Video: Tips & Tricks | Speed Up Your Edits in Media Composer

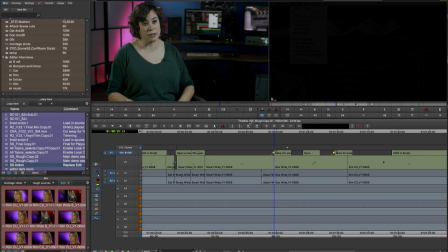[0:02]
Hi, my name is Corrie Tedrow. I'm a Senior Solutions Specialist with Avid. And I'm going to be talking to you today about some of the tools that you can use to speed up your editing inside the Media Composer timeline. The project we're working with today is several interviews that we did with different Avid
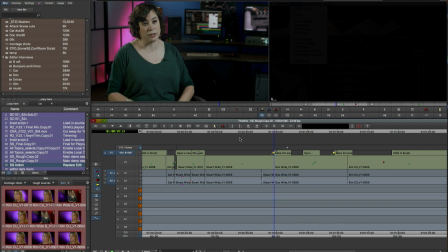[0:21]
editors about the tools that they like to use when they work in Media Composer. The first section we're going to be looking at is one where Doc Kratzer, an editor probably best known for Glee and Sons of Anarchy,
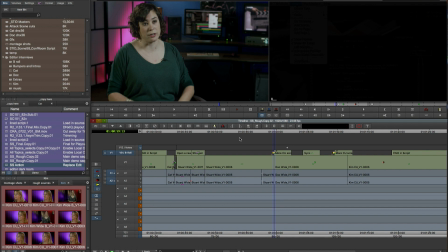[0:35]
Doc is talking about how editors go about learning new tools. So let's have a listen.
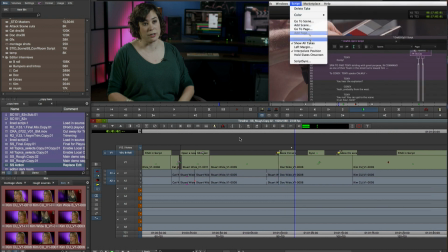[0:44] Everyone has their own way of working, and often times I think it takes...
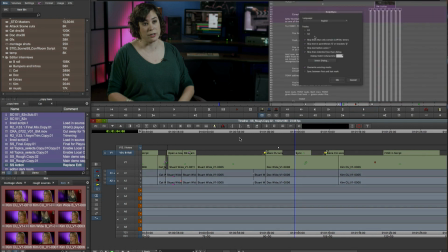[0:49]
So I like that piece, but we could get to it a little quicker if we removed that um that we hear there. So since we're working with audio, I'm going to switch my timeline over to my audio edit view, and this is a customized view that I've created.
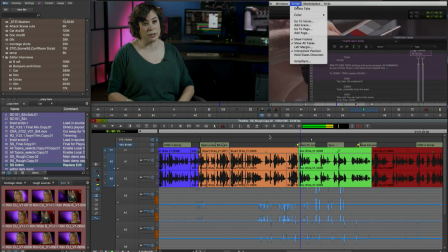[1:03]
As you can see, I have nice big waveforms, so I can see the audio.
Everyone has their own way of working, and oftentimes...
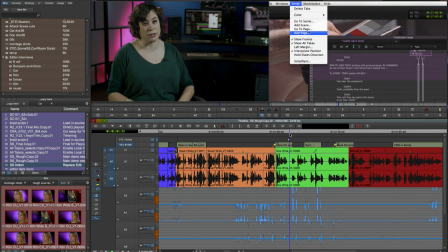[1:12]
And now we can see exactly where the um is that we need to remove. So first, I'm going to add an edit on the video and the audio tracks.
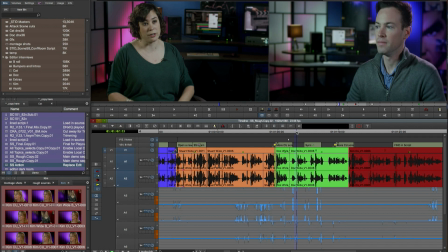[1:24]
and then we're going to move the blue position indicator to the other side of the um that we need to remove now
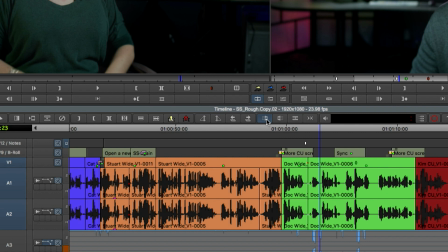[1:32]
i don't need to mark it in or out what i can do is use a tool called top and that is going to do just that it's going to remove the
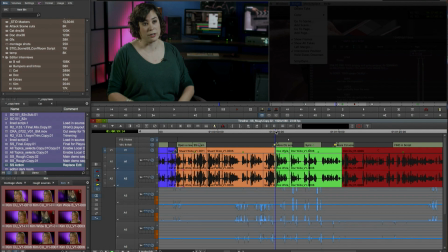[1:40]
top of that section that i was in and taking it right back to the top of that cut and now you'll see that very quickly we've removed the um
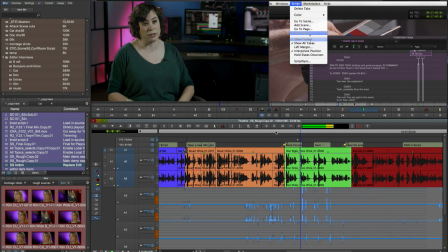[1:49]
Everyone has their own way of working,
and oftentimes I think it takes someone else.
In addition to the top function, we also have tail, which as you can imagine is the opposite.
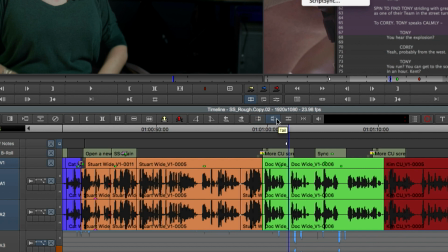[2:02]
That will remove the tail of any section between the blue bar and the next edit.
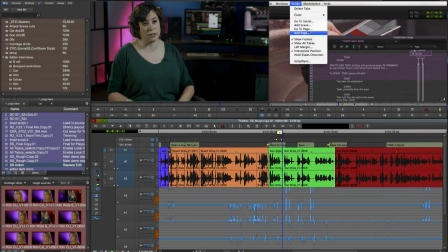[2:08]
So again, very quick way to tighten things up. Moving down along, we have the next editor we spoke to was Stuart Bass,
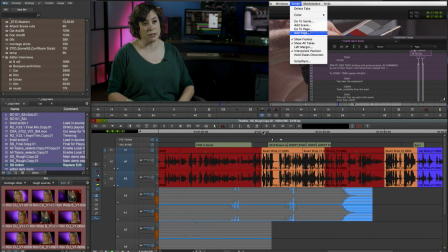[2:15]
known for Arrested Development in the Office. and in this section he's talking about
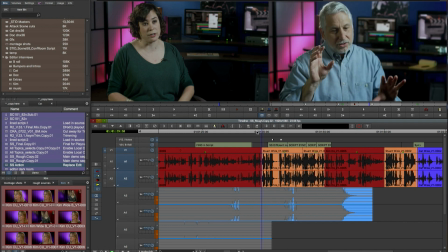[2:20]
footage so let's have a listen searching through material
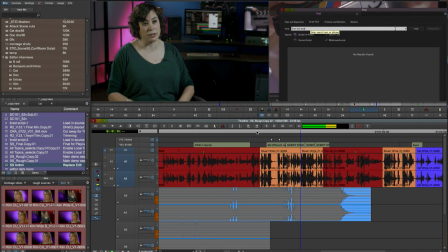[2:27]
and you know looking for takes most of your time is make sure that I'm I'm just what so this is a great piece where he's
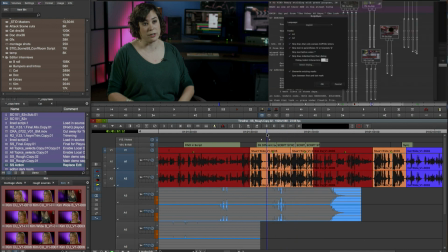[2:34]
talking about dealing with lots of footage but I'd like him to get to the point a little quicker so I want to remove the end of that first section and we're by basically creating an L-cut and we're going to do it pretty easily.
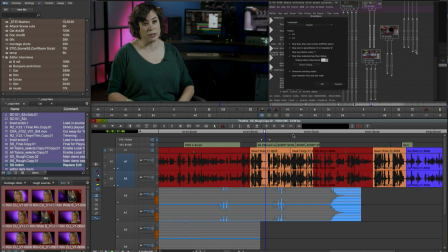[2:49]
We're going to mark an end just on the audio and then we're going to use something called extend edit and this is going to basically extend
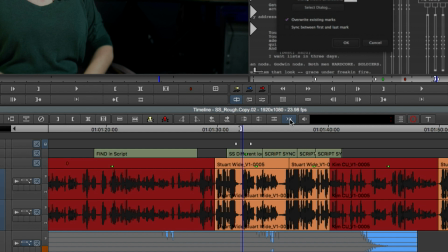[2:59]
the audio clip at the end there back to that end point.
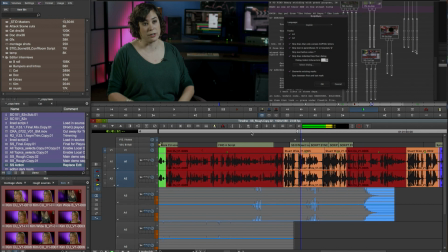[3:05] Searching through material, especially these days where the directors just let the camera ride.
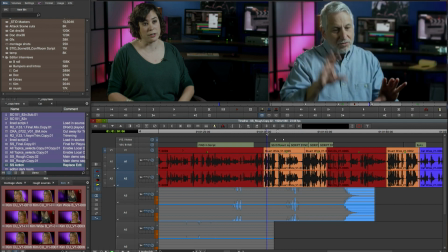[3:10]
So much better that's now tightened up a quick way to do an L-cut.
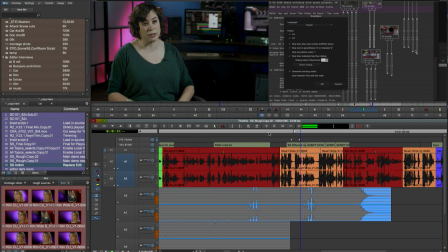[3:14]
Now if we take a look at the b-roll that we're covering with there, it's not a lot of activity in it. It's not very interesting, so I think I want to swap that out. So I have another shot here that we're going to use to replace it with a little more motion, a little more color.
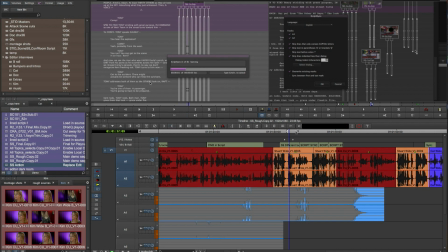[3:30]
Now in order to do this, you know, typically you'd have to mark an in and out and basically, you know, cut that over. But we're going to use a tool called Replace Edit, and that's going to allow me to do just that.
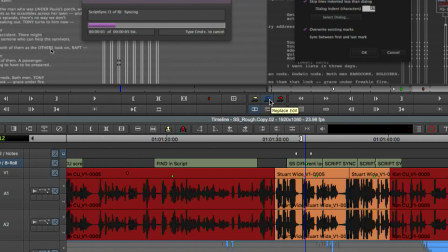[3:44]
Now the nice thing about Replace Edit is it lets you do it based on simply the position of the blue position indicator bar.
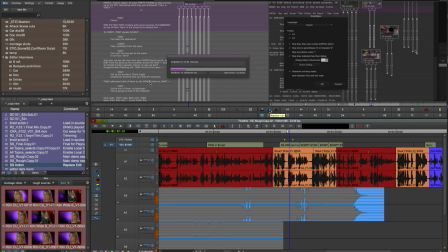[3:50]
So here I simply patch my track and the blue position indicator on the
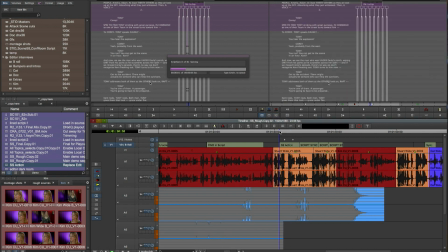[3:56]
source monitor is going to replace the edit on the record monitor.
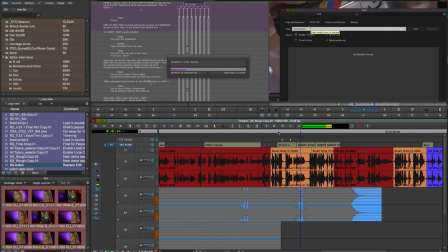[4:02]
For the purpose of demonstration I've been using the mouse to execute all of these commands.